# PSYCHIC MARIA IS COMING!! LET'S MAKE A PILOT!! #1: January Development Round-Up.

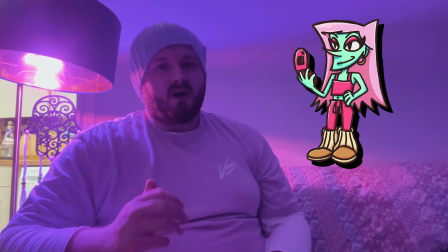Crystal was originally meant to be this short, sharp-nosed, chavvy girl who's quite savage, kind of mean, throwing insults at her friends to hide her own insecurities, basically the wisecracking smart-ass of the group. However, because of her personality, it didn't really make sense for Maria and Alice wanting to be friends with someone that mean, especially when both of them get bullied enough as it is, so I thought, after rewatching Chicken Run of all things with my girlfriend, I kind of wanted to make her a more friendly, happy-go-lucky, kind of ditzy, airheaded chav who's pretty much a younger version of Babs from Chicken Run.
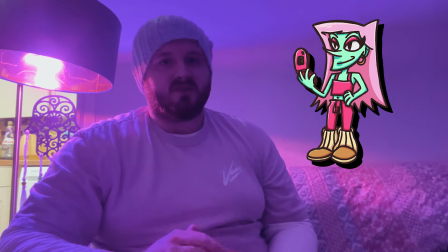But as a result, I didn't think her sharp, diva-ish design really suited her anymore, so I thought I would completely overhaul her design.
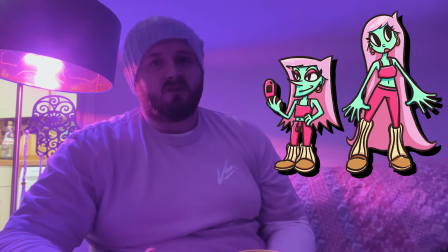I gave her softer edges, more round shapes, made her taller and lankier because not only did I now want both her and Alice to
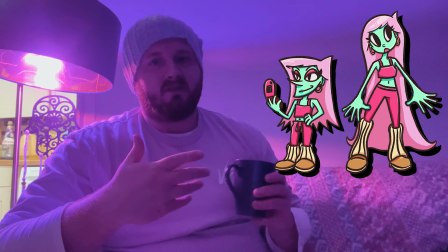be a year older than Maria to make them seem cooler in Maria's eyes, but to make her look like her head is always in the clouds to repress her deep trauma.
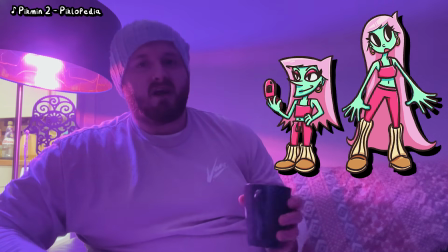I still kept her colour palette, her outfit, and long hair as it really suited her 2000s girly pop vibe,
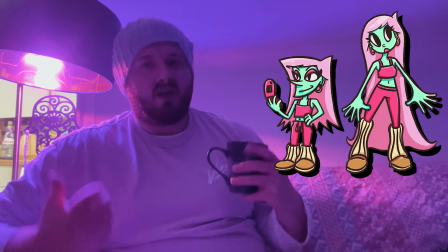but now she's got a smaller nose, she's got more alien-like eyes to suit her fish out of water vibe.
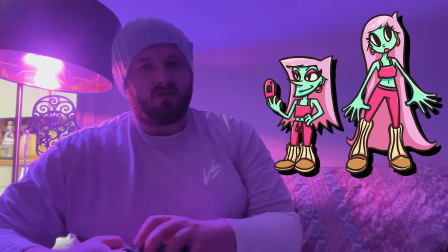Honestly, I preferred this design way more from the previous one. It's just better suits her new direction and it looks more appealing to boot.
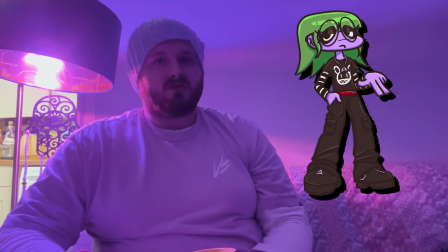Alice is an alt-gothic transgender girl who's the same age as Crystal. She's more chill and monotone than the other two girls. She's also very smart and helps keep the rest of the gang grounded. She is more emotionally distant due to being bullied and dismissed by the people at school towards her gender identity,
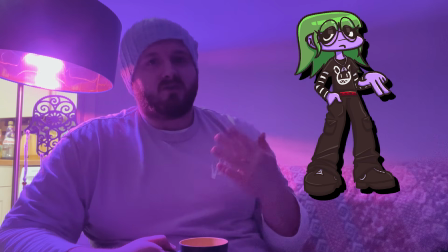which is something that Maria can relate to with her autistic traits and something that Crystal can also relate to for how many rumours the other kids spread around her.
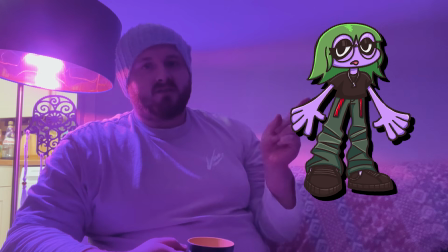Alice was originally drawn like this around the same time I created Crystal.
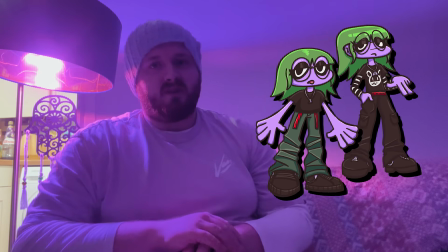Much like her, Alice also got a redesign recently, but not as dramatic.
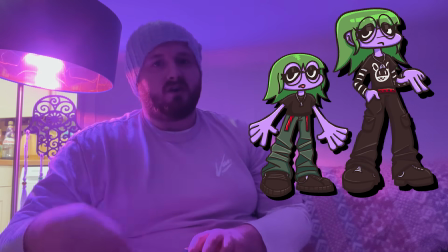I essentially made her torso a bit taller as it looked a bit too weird in the original design,
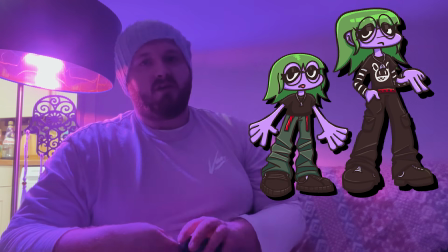while still keeping her tall legs to show her being the more mature one between her and Crystal,
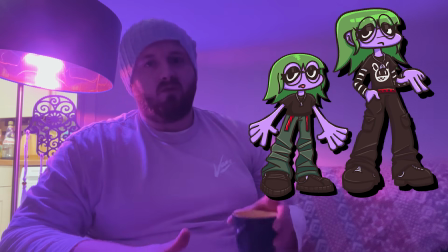along with the platform shoes that help showcase her groundedness. I also changed her outfit to feel more inspired from 2000s alt-goth fashion.
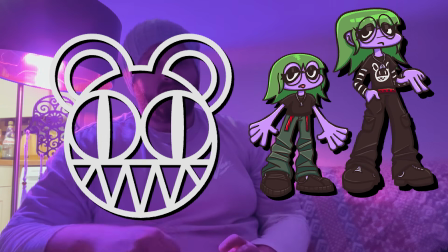She has a graphic tee with a Radiohead knockoff logo on it instead of a plain shirt,
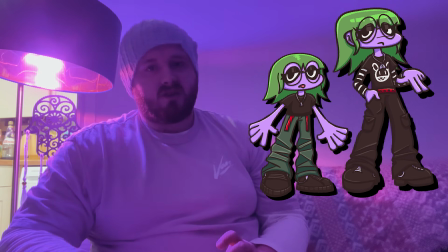a stripy long-sleeved undershirt and black trousers instead of dark green to better match with the rest of the outfit, and her gothy vibe in general. She also now has a red leather belt for some Shadow the Hedgehog vibes, some of that hot sauce, bridging her shirt and trousers together for some subtle visual variety.
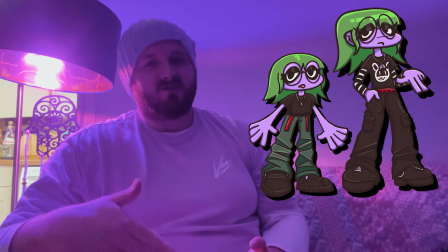Her hair is also a bit blockier with beveled edges at the top to contrast from Maria's more sharp hair and Crystal's more round hair. Oh, hello, Spice. Returning from the original Maria short film is Miss Stickland, Maria's form tutor and art teacher.
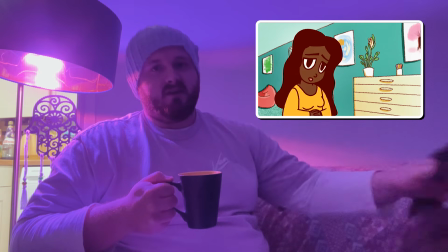A lot of people seem to like her from the short film, and there will be an art class scene in the pilot, so I wanted to bring her back.
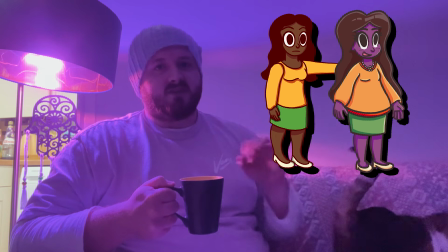She's also got a slight redesign, exaggerating her shapes a bit more in proportions,
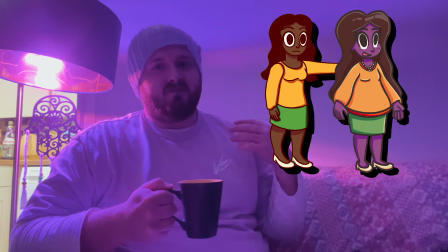and making her jumper baggier with an added little daisy necklace. The biggest challenge I had with redesigning her was translating her skin colour to be a main colour from the rainbow spectrum,
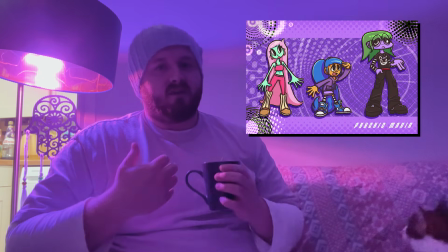as no human in the Psychic Maria universe has a normal skin colour, opting for vibrant colours instead to make the characters more inclusive
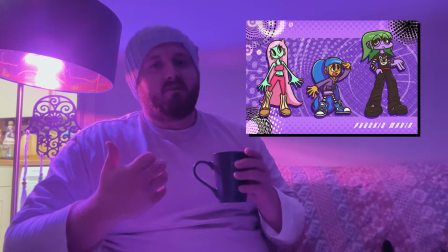to everybody and to push for palettes that match their personalities. In the short film, where the characters had real skin tones, she's a person of colour, and I wanted to avoid accidentally choosing a main colour from the rainbow with connections to negative portrayals of people of colour in the past. So I got in touch with my friend Adine for some advice with colour choices.
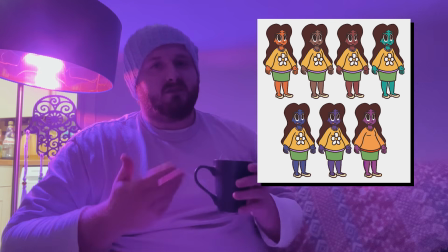I showed them some colour variants I designed and they really liked the purple one, so I went with that, and I think it really suits her.
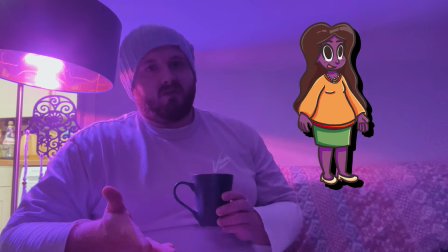I think she looks amazing, and you know, it's like a really mean school that Maria goes to. She kind of needs a teacher that's nice to her, so yeah, Miss Stickland is essential for the pilot.